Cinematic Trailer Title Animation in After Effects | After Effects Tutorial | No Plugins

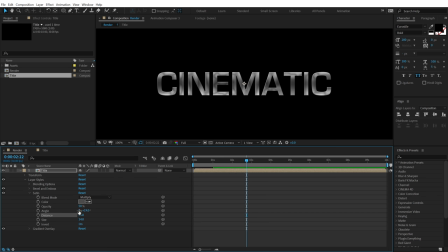(4:08)
Set the distance to 35, and now I can animate the angle of the satin. Also, I'm gonna turn off the invert, so we get this really nice look.
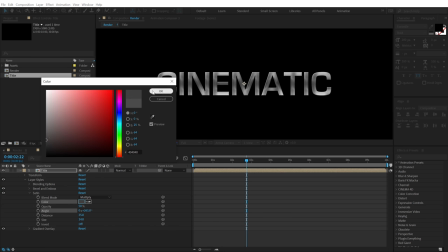(4:19)
Probably I'll increase the darkness a little bit. Okay, maybe I'll increase the opacity to around 60.
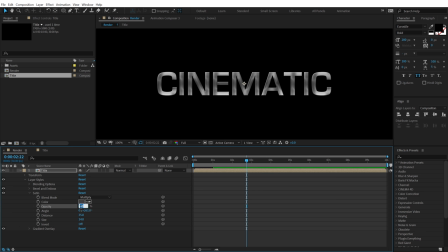(4:25)
That should be good. Or let's go with 70. We can tweak it later on if we want to. So let's go ahead and animate the angle. So I'm gonna go at the very start, set this to 0. Create a keyframe, go to around 5 seconds, and let's set this to around 180, should be good.
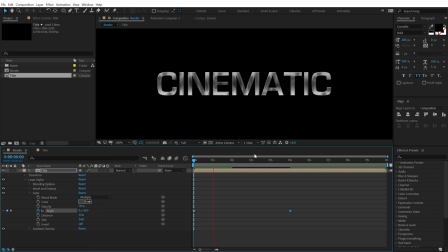(4:41)
So now we have an animating pattern, which looks pretty awesome. I think 180 is a bit too fast. So let's set this to around 140. So we have a movement, and it gives a sense of texture into our text.
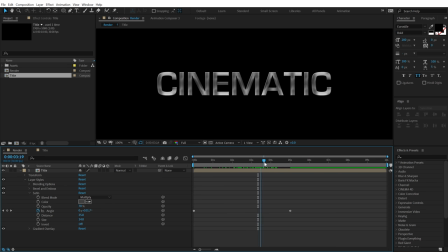(4:57)
And it also makes it look like it's made of chrome or metal. So that is the look I'm going for. But let's go ahead and add some more depth to this. So I'm going to make this layer into a 3D layer. Duplicate this. Hit Control D to duplicate it. Select the second one. Hit P to bring down the position.
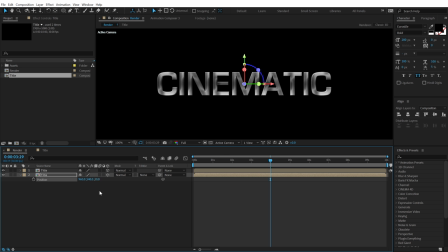(5:13)
And let's set this to 20. So it's going to move it 20 pixels back. Just like that, as you can see.
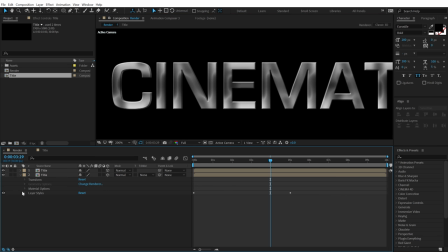(5:19)
And then I'm going to jump into this. Let's go into layer styles. Get rid of the satin.
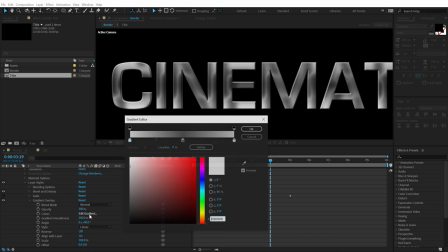(5:26)
And let's jump into the gradient overlay, go into edit gradient, and I'm going to add a few more points like that and make them a nice darker black just to add a sense of depth into our complete scene. So something like this.
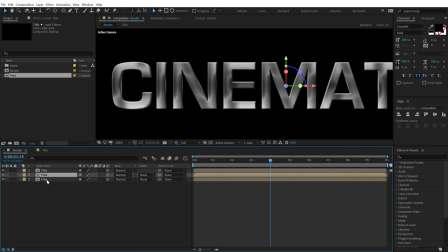(5:45)
All right, now let's select this, hit Control D, select this, hit P and move this by 40 pixels, Control D. Let's move this by 60, Control D, and move this by 80.
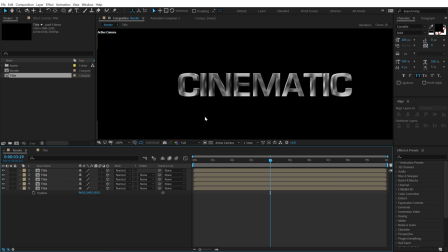(6:01)
So that is looking really nice, and it's giving that sense of metal, which is pretty cool. Also, one more thing that I'm going to do here is go into the title and make sure you turn on the motion blur.
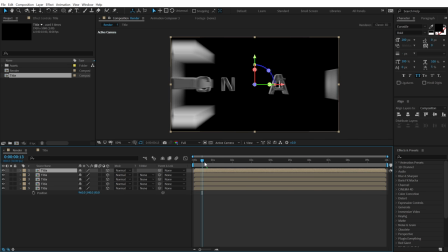(6:15)
This is going to make things look a bit more organic. As you can see now, it looks a bit more cooler with that nice motion blur.
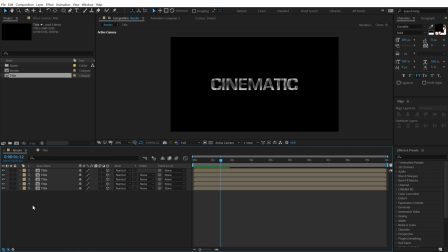(6:23)
Yep, that is the look I want to go with. Now let's select all the layers, hit Control Shift C to precompose it.
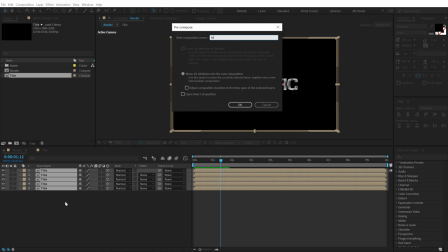(6:30)
Call this, let's call this metal text.
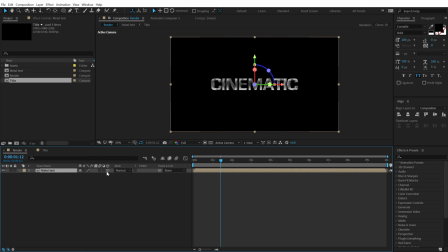(6:35)
All right, hit OK. And then make it 3D and turn on the collapse transformation by clicking on the small icon. So we have the animation, and now I can go ahead, right click and create a new camera. Gonna keep it at 50 millimeters, hit OK. Let's create a new null object.
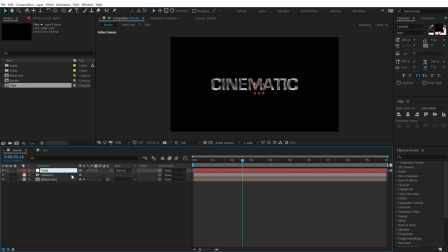(6:52)
This is going to be our cam control. So I'm going to call this cam control. Hit OK. And let's align this, align the anchor point of this null object in the center. And let's align this into the center. Make sure to turn this into a 3D layer and then parent the camera to this null object.
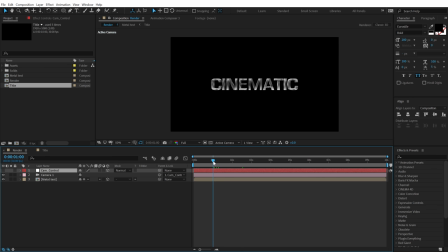(7:11)
And now we can animate this. So let's go to around 1 second. Hit P to bring down the position, create a keyframe. Let's go at the very start and set this to around 2500.
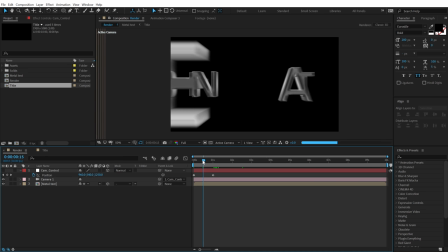(7:23)
So now we have this really cool movement, as you can see. Let's set this to half.
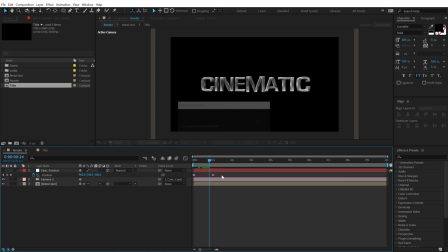(7:30)
All right, that is looking pretty nice. Let's select the keyframes. You can hit F9 or go into keyframe assistant.
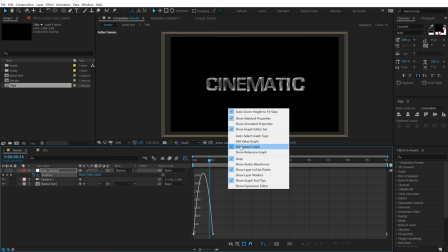(7:36)
Easy, ease that out. Go into the graph editor, right click and select edit speed graph. Let's zoom in a bit.
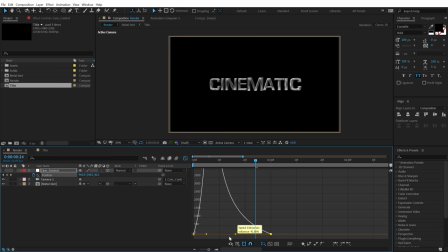(7:44)
Select this point and drag it to the left. Just like so.
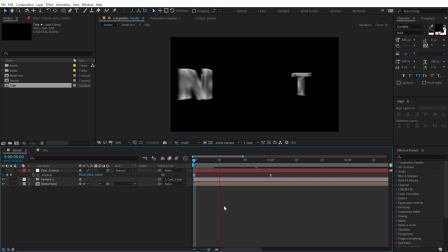(7:49)
So now we should have a very nice and smooth movement, which is looking pretty good. And let's also animate the camera position. So select the camera, hit F, create a keyframe on the position. And let's go all the way up to 5 seconds. And let's move this back like that.
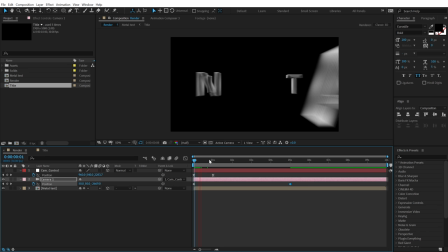(8:08)
So we should have a subtle movement in our text after it's animated. Like that.